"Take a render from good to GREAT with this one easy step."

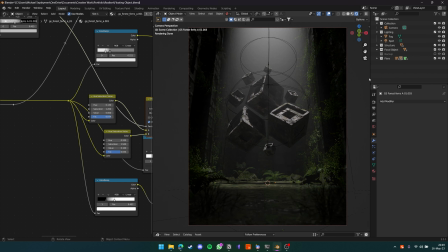And they do also typically grow in places that are more tropical in nature, which is kind of what I was trying to achieve with my scene here.
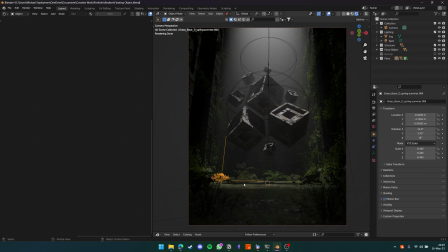Next, I also placed or scattered some rocks around here. That doesn't really matter too much.
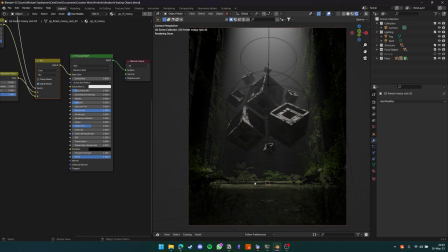That's also just to kind of break up the floor and kind of add more interesting like shapes for the viewer to see. And finally, of course, you have grass and weeds.
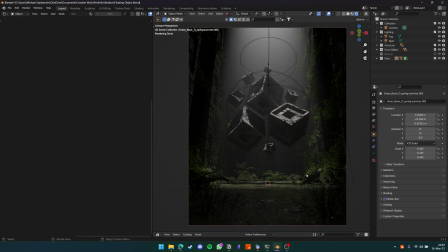So grass and weeds are something that commonly pop out of the ground anyway. They grow in cracks, crevices, in soil, and in stressful environments. So they can grow pretty much anywhere. And they're also pests. Weeds are pests, and they also typically grow in places that have been abandoned.
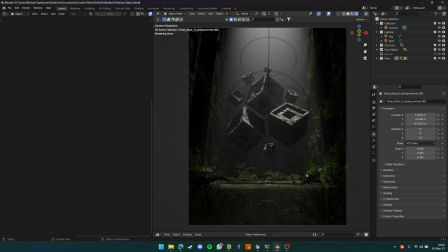So knowing all of this information, we can place the plants in our scene a little better and be a little bit more informed on how we're going to create the scene that looks as if it's been run over or been taken over by plants completely.
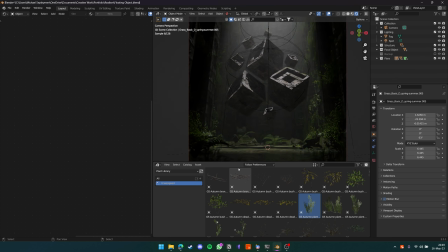So, and I'll give an example here, actually. So let's just take one of these plants that we like. Let's pick like this forest ferns. Let's pick another fern. Let's pick fern B, this one, right?
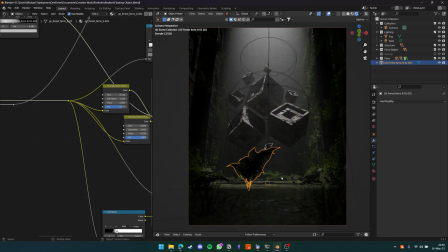So we know these kind of ferns are around in the jungle. They can grow on the floor, they can grow on the walls, and I'm going to put this one off to the side here and make it tilt over like that. So now it kind of fills in that area in the back, and I'm going to move it off to the right there.
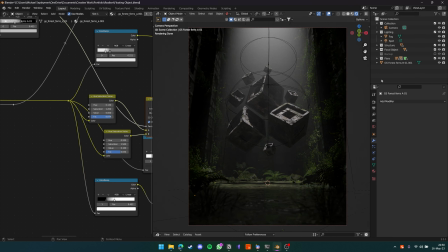So that's step number one, is to kind of identify what vegetation looks like in real life and how you can place it around. The second thing is what makes your scene look good. You know, at the end of the day, you're making a 3D render, you're making an environmental scene.
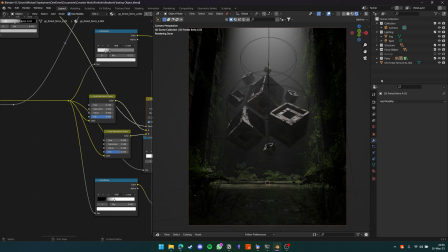The most important thing is, you know, where can I place these different elements in order to make my scene look better, right? So I'll give you a quick example as well. Most of my flora is kind of towards the edges of my scene, as you can see here, and here off to the left, because I wanted to keep the middle a little bit empty
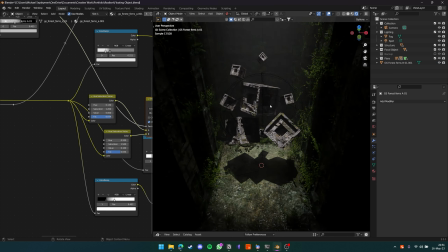to kind of give space for these blocks to take center stage, right?
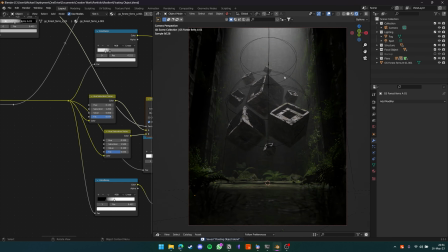But at the same time, I also don't want to block the view of the blocks, and I don't want to take too much attention away from them. So I'm placing the vegetation more off towards the side, right?
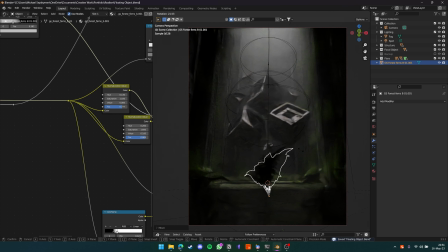So let's take the fern that we got from earlier, and let's say that we wanted to add it back into the scene, but we choose a bad placement, right?
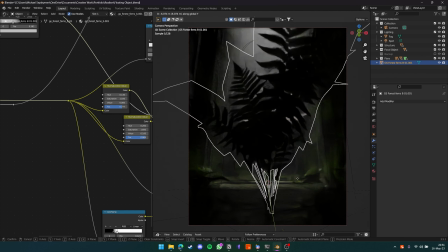Let's imagine if you had the fern like top, like middle, right in front of the camera. Like, this is pretty bad, right? Because all you can see is the silhouette of the fern. You don't really get to see the blocks. You don't get to see the environment. You don't get to see the walls or anything. It's just completely blocking the camera.
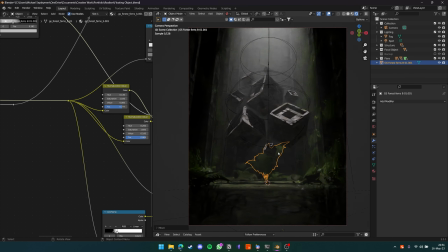But at the same time, if we move it somewhere like here, right under the blocks, and we scale it up, right? Now it's just like taking over the block completely.
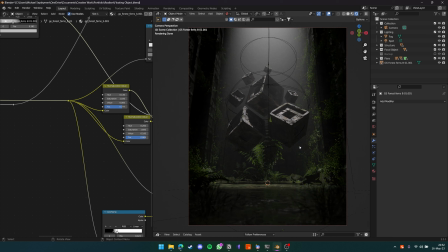It's taking too much attention away from them. It doesn't make sense proportionality wise, placement wise. Why is it growing directly into the blocks? Why is it growing in the middle of the forest floor without any walls to support it or any other vegetation around it?
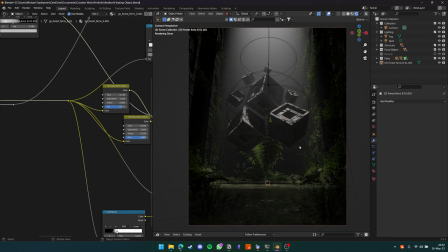These are all small things that you guys should really think about when you're creating a scene like this, just to make sure that your scene makes sense and that it'll look good in the end. So again, let's just take this, let's scale it down a little bit. I would put this somewhere more off to the side, something like that, and create a more busy background that people can look at.
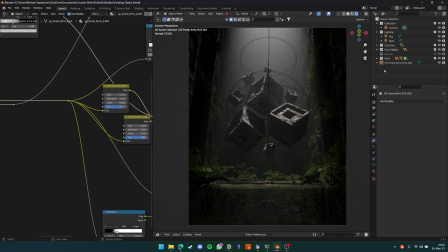Now, when they see this, they can be like, oh yeah, this is a ruin or a jungle temple or anything like that if you play Minecraft that has been kind of run down and just has plants growing out from the side, while the forest floor is relatively clear because of the existence of these blocks for whatever reason.
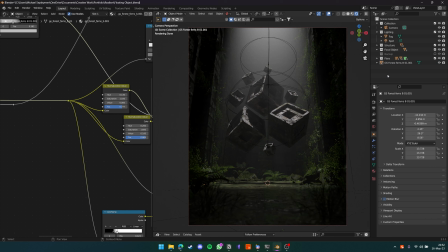So again, these are like things that you should definitely be thinking about when you're placing vegetation around your scene. So yeah, and that kind of basically concludes it for how you can use vegetation in your scene. I think that this is completely underrated.